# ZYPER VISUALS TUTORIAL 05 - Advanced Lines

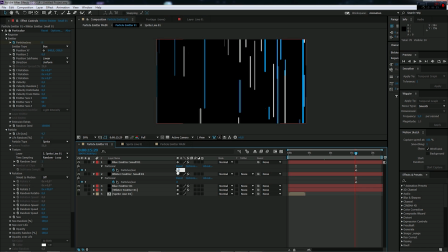And now what I'm going to do is increase this one maybe to 150 or more, 120, and this one to 120.
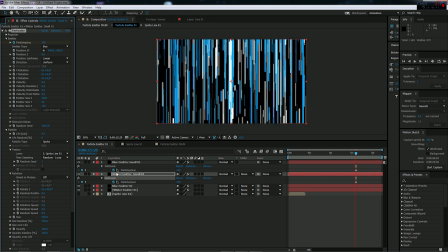Change for both the random seed a bit, so we have different random stuff, and push the size down maybe to 100, and on the white one too, size to 100.
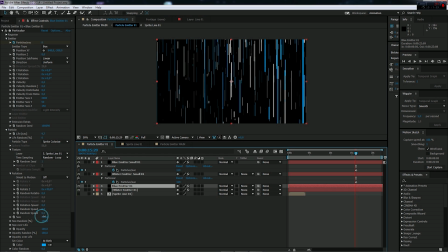And on this one, maybe I'm gonna push the size up to 500. White one to 500. And now, as you can see, we have much more detail into it.
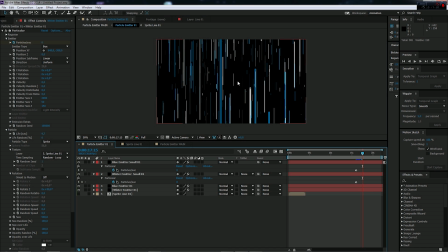And why we make it so small, it's because when I play live, I don't want to have too much color surface, because this means I have a lot of LED on my LED wall who are emitting some lightness, and too much lightness kills the dynamic.
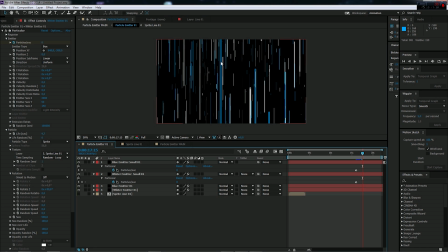And the line series has to be basic because it has to be all about the movement, all about the dynamic you bring to your dance floor or even your stage. And that's why we need to do some basic stuff, we need to do some detailed stuff,
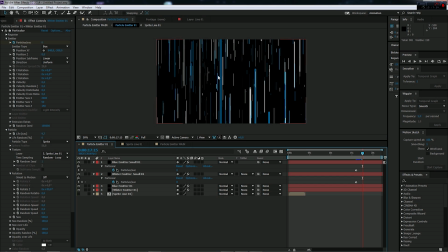but we need always to have as much as possible black into it, so the LEDs are off and we don't have too much brightness. And that's what's bring the dynamic with these loops. That's all the secret of the line series. I find it a little bit too wide, so we're gonna change the sprite 01 directly here
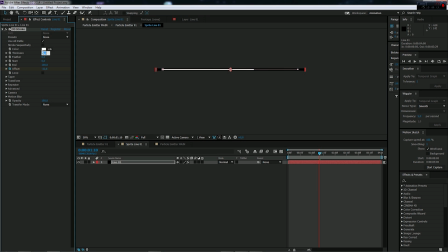and push the thickness down to maybe 5. So it looks like a line.
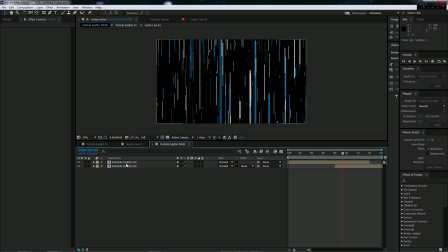It's always too much.
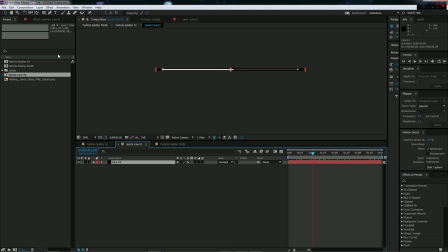Maybe push it down to 3.
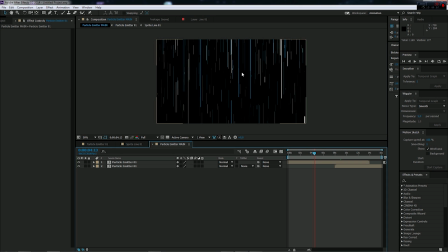Yeah, that's great.
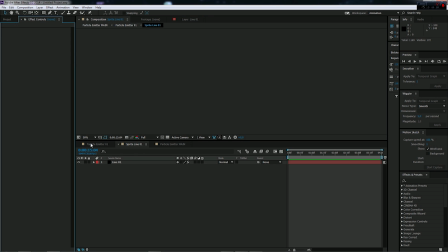Okay, I go back, I will push it to 4. Where is it here? Or maybe go back to 5. I just made a mistake, guys, and I'm gonna show you one of a good trick I use.
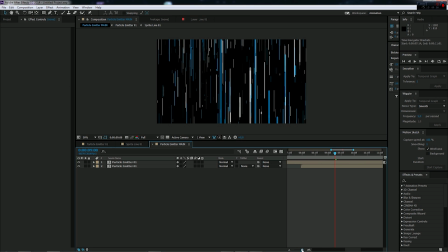As you can see, here this is a green area. That means that this is rendered and is rendered into my memory. So I see it. And I've just made a change on my sprite, and this area hasn't been affected by that change because it was rendered before.
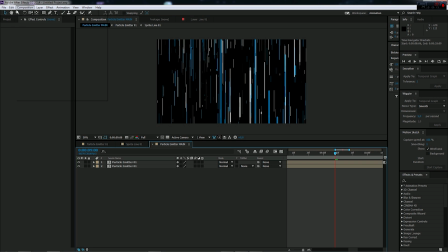So sometimes what is good to do, you go to Edit, Purge, All Memory and Disk Cache.
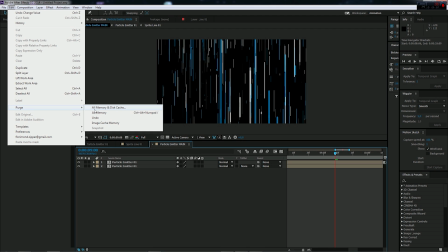And it's gonna delete all the small image you put into your memory.
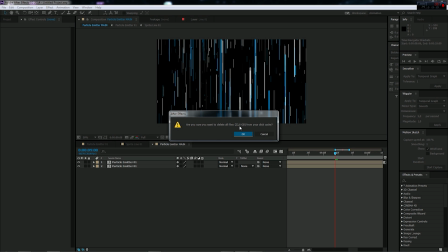So, you see here I have 23 gigabytes of stuff into my memory, and I'm gonna clean it. Takes a little bit of time. And now, yeah, it's gonna recalculate everything, and now I see what's really my visual,
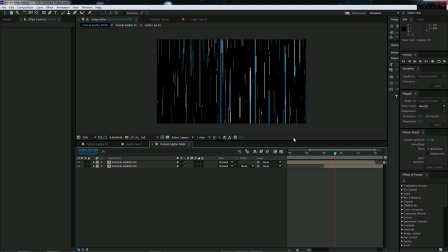and it delete all the small green stuff I have everywhere, and now my workflow works much more better. A good thing to do is before you final render, you always clean your memory So your render is going to take a little bit more time as it have to recalculate all your frames,
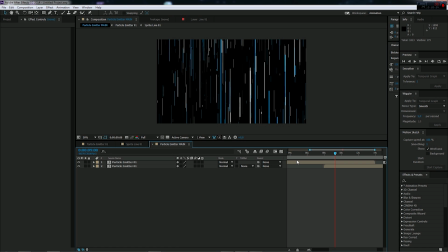but you don't have some false frame into it, because you see in this green little area I had, this is 1 or 2 frames that I calculate and it's wrong. So it doesn't look like the final render.
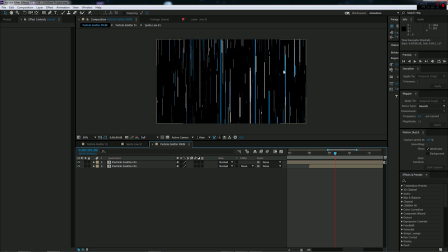And if I render it without cleaning my memory, After Effects gonna use this one in the final render, and I will have some flickering where I see my normal comp and suddenly I see some other frames who come from work I did before, but they are wrong.